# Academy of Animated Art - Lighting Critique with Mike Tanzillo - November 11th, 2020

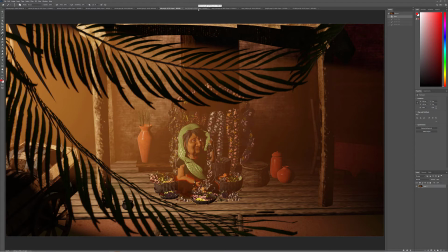That is just going to give you more control in the comp, a little bit more control over the look of it, where basically now you can create the best look possible for just the haze and the best look lighting for the lighting on the character.
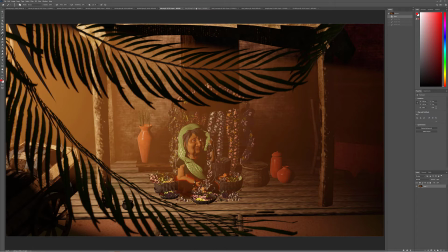And you don't have to tie those 2 together, right? So you don't have to like make sure the lighting looks good on the character and then hope that the volumetric looks well in that position. So make sure that you separate those out. That's number 1. Number 2, and then because you can kind of see it here, I was talking about the UVs on this pole.
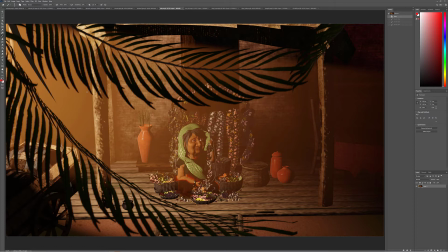The good thing about it just being a cylinder is you can just rotate the whole stinking thing. So if you don't want to dive into UVs yet, you just take the whole pole and just like rotate it around 180 degrees, and you should no longer see the seam.
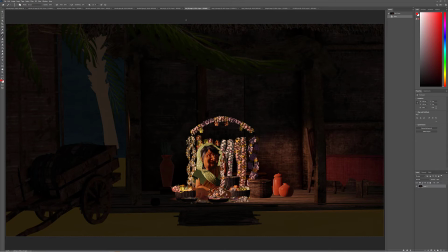Now, for this key light, thank you very much for doing this separately. This helps out a lot. It's a little too isolated around the character.
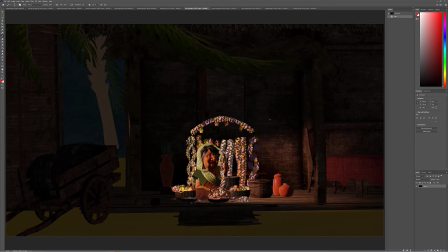Like it's a little too perfect just for her. And the biggest problem is that I'm not seeing cast shadow from the light onto the ground, and that'll really help us evaluate the light for 1. Also, and this might just be because of the lack of cast shadow,
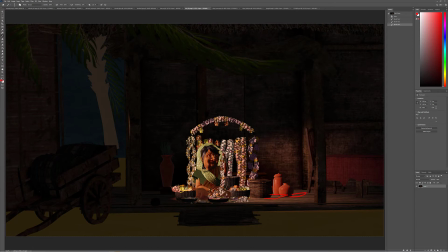but like the interior shadow, the self-casting shadows, like what we're seeing here, are very sharp. Not very sharp, but just like creating a lot of very small shapes that we don't want.
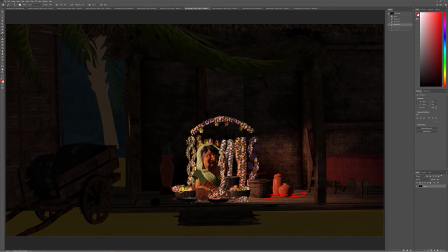And the reason why I say that is if we're wanting to draw like sympathy onto a character, we want to create long, smooth roll-offs. Not like, what we don't want is a bunch of little shapes, because that looks a little bit less comforting, less warm, less.
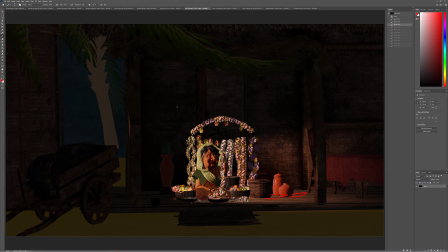It makes the character seem more villainous. Which, if that's the story we're trying to sell, great. But I think for her, she's usually she's more a hero character in this setting, I think. So it's more about softening her and getting her features to read as being lovable and kind.
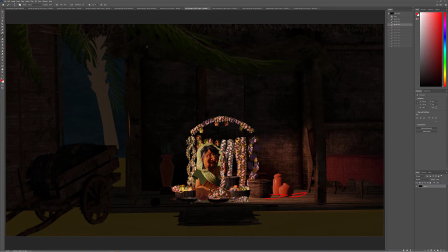So that's that. Also, if this is the sunlight coming in, it feels a little bit isolated because the space actually feels a little bit open to me.
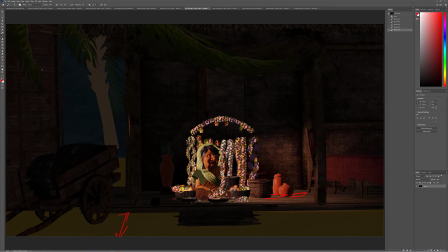Like it feels like there's probably a gap between the streets. There's probably some light coming in here, and we would see it hitting this tree back here. We'd see it hitting the barrel here, and maybe coming across. What I was thinking was that if the sunlight was coming down this way, what would happen is that if it's actually like,
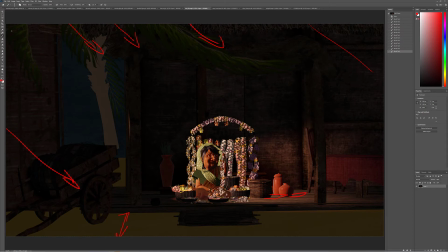depending on where she's situated at, the sun would come in here and hit her, but it would actually get, but like back behind her, it would get blocked by this light, and then this stuff would fall into shadow back here.
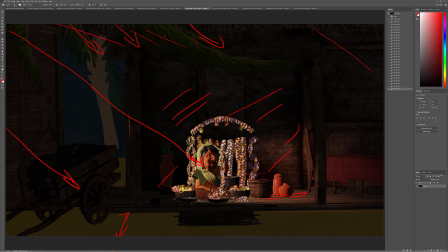But you would still see hints of it sprinkled around the rest of the space. So I think that would be your next step from there.
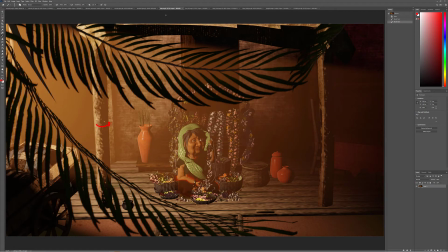But great job breaking these out. I know we still got some work to do, but yeah, really cool stuff.
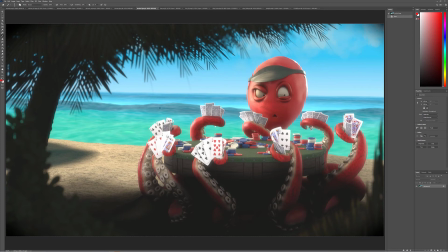Donika, this looks great. I'm going to update the Hall of Fame with this one, and you should be seeing it there.
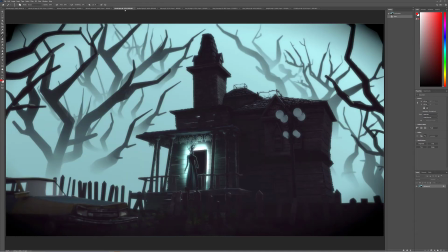Cool. That's it. That's all I'm going to say about that. For this one, let's clarify that note a little bit. So what I meant was that when you have a door, the door, like this door jamb, lives inside of this. So it's basically like, how am I going to diagram this?
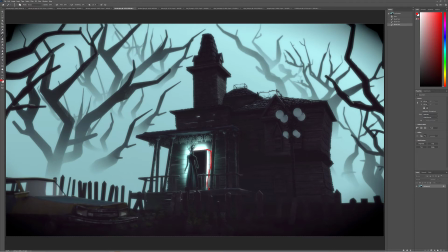So this thing, like this door is partially inside and partially outside, right? Like it goes through the wall, and the wall's built up alongside of it. So rarely will you see light seeping around the edge of the door frame as a whole.
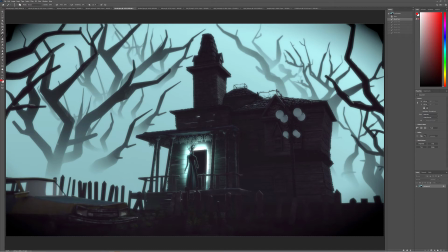Because a door is made up of a frame like this on the outside. Which is attached to the wall.
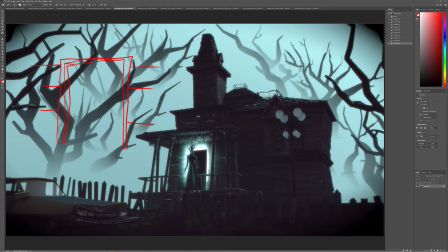And then this is the actual door inside of that, right? Doorknob.